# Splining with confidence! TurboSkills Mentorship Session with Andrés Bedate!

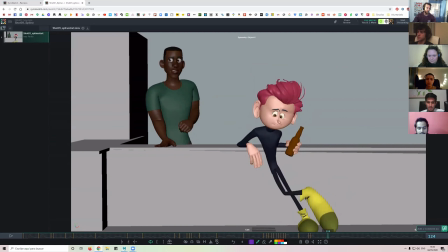(12:32)
Because he's gonna look down, so we need to go further than this.
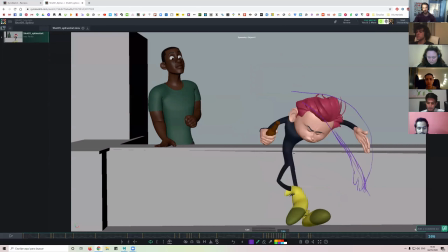(12:41)
And here I would do also an arc, try to track what the root is doing as well. So you see that he's gonna have to be doing something like this. There's a lot of notes, but it's just tiny things that I think is gonna improve the shot.
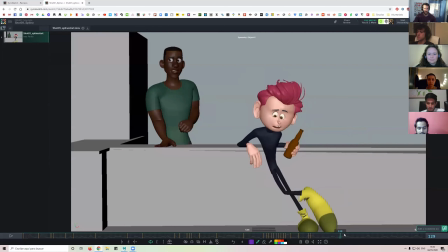(12:56)
So you don't need to do all of them, just whatever you feel and trying to help you out.
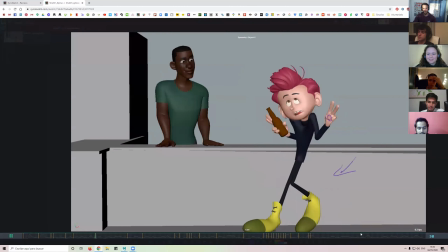(13:05)
No, totally. I appreciate all of them. Okay, cool.
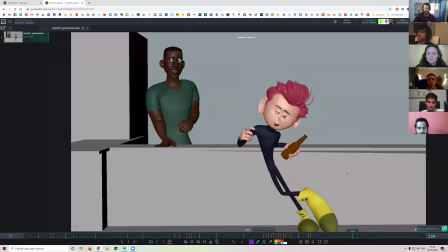(13:12)
In this last part, I think this hand is working pretty good.
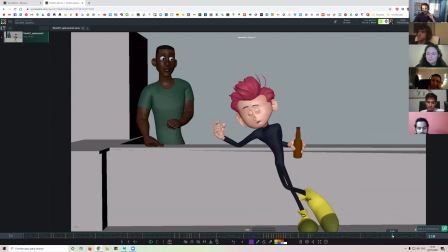(13:20)
Yeah, and I am still feeling a little bit of need of overlap with the head. For example, when he gets here, it's more like, so we actually need to see that overlapness. But yeah, I think the rest is, well, and also a little bit of work here with this hand.
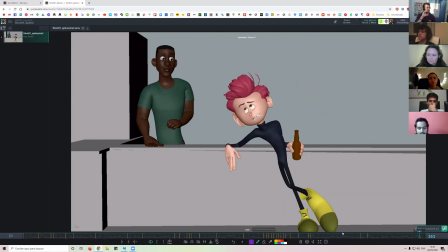(13:40)
Yeah, it's more like doing something strange with the fingers when it gets the position, but then the fingers are relocating. I don't know, just clean this up a little bit. I know you know what to do. Yeah.
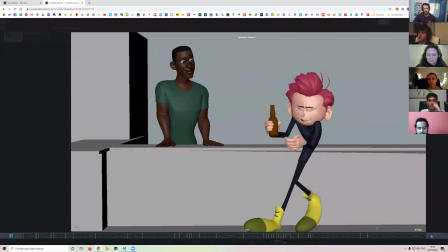(13:58)
And now that I'm seeing it, it's probably better if you just finish here. I don't know if you'll have time.
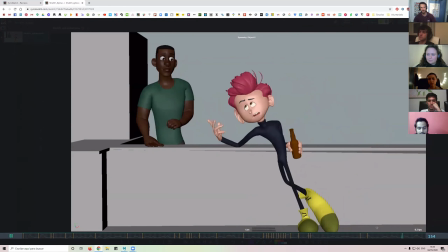(14:04)
Right now I feel it's too fast when he does this, then this, and then goes down. I think you don't have enough frames. Well, I leave it up to you. You can keep going, and if you actually find that it works the timing, you can leave it.
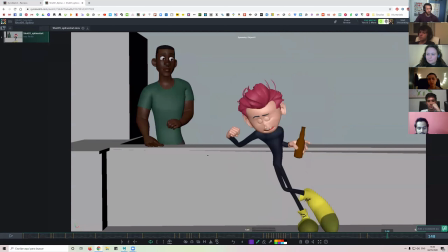(14:20)
But right now I feel it's too busy there. Like having the hand move down? Yeah, I would probably finish here, just like this, when he does the first time with this, and then he does